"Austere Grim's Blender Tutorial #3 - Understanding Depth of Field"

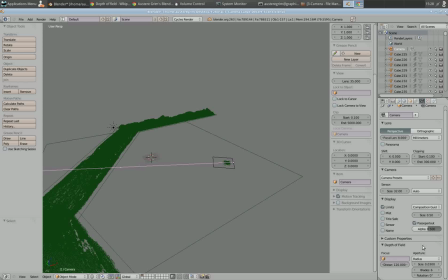[4:10]
because if you don't have enough light and you have a low a low sensitivity on your sensor or you have a low sensitivity in your film you would need to open up the aperture to get more light in or adjust
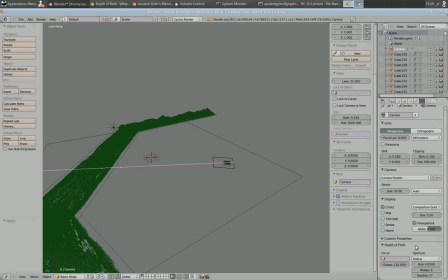[4:26]
how long your your your camera is going to be exposing that film or sensor and that that actually changes how much depth in your scene you've got so I'm going to go ahead and go in here to
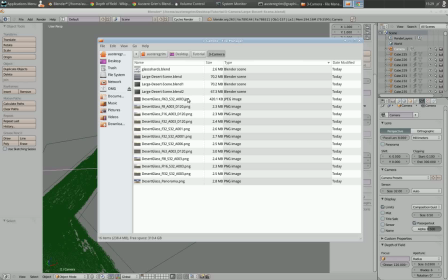[4:43]
these rendered items I've done I'm going to post these on on my blog so first actually open up so
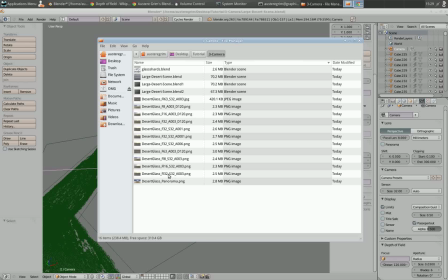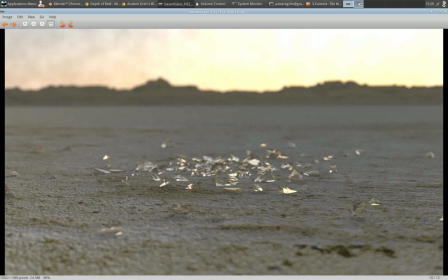[5:09]
here this was a focal length of 32 a sensor of 32 and an aperture of 0.03 this is a normal close-up picture with good lighting and you can see a good
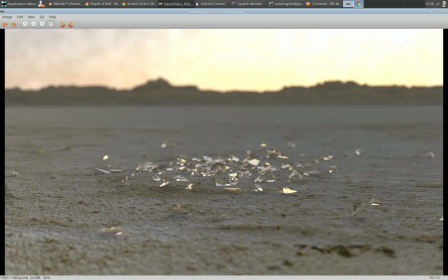[5:25]
focus on the object in focus here with depth of field you can actually emphasize size as you can see the
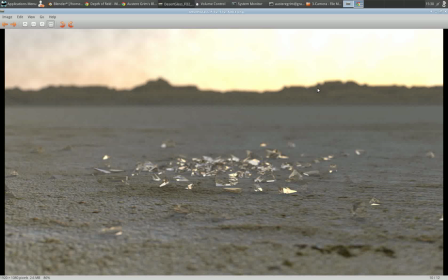[5:41]
mountain range in the background is out of focus and it gives that that distance effect and also size you can tell that this is really really small in relation to those mountain ranges there's something something to keep in
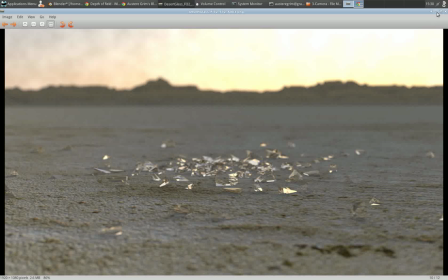[5:56]
mind here as I go through this here
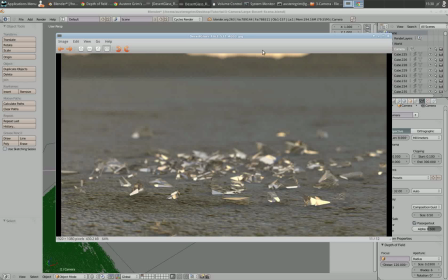[6:03]
is I'm going to go and find the zoomed image so this isn't what would normally appear to be a zoomed image
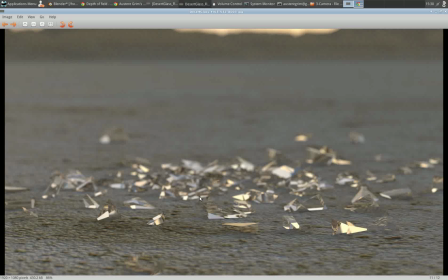[6:12]
this is a focal length of 63 same sensor size and an aperture of 0.03 so the focal length the larger you go the smaller the angle of view which makes it
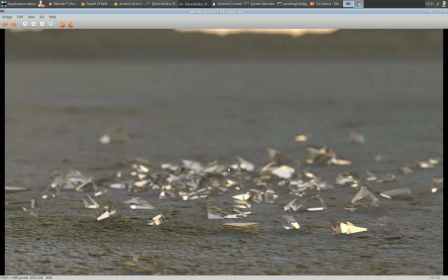[6:29]
appear to be a zoomed image so think of using a zoom lens on a camera you're going to be zooming in and that that brings everything closer together in the 2d view and with that
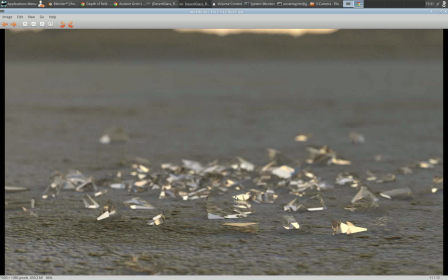[6:46]
that will actually affect your depth of field normally within photography so you need to keep that in mind when you're creating a render and if you're going to create something that looks like it's zoomed in you're going to want to make a shallower depth of field here
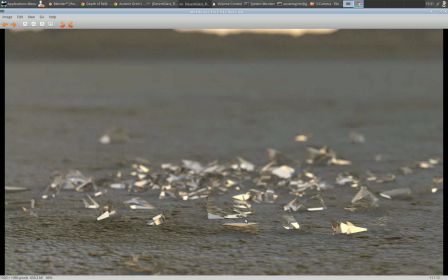[7:03]
which is caused by the aperture to make things in the distance blur out or you make things in the the foreground blur out that makes this appear smaller and everything the background appear larger so that's just something you need to
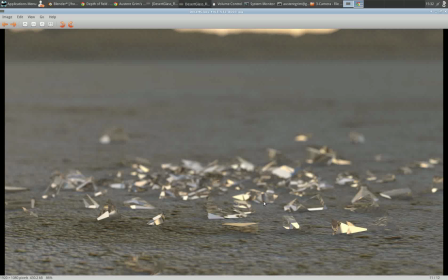[7:18]
keep in mind is the the zoom on your camera your virtual camera in blender and how that affects your objects in view I
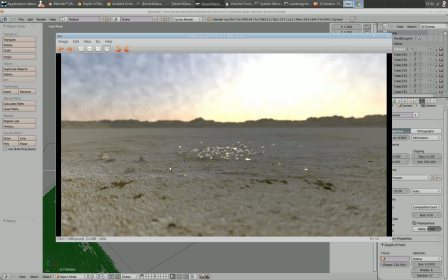[7:36]
had a wide angle here here's a wide-angle view
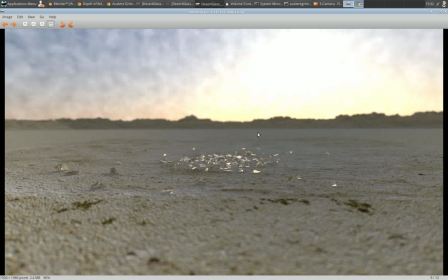[7:45]
and this is more like cameras that we I've been playing with recently camera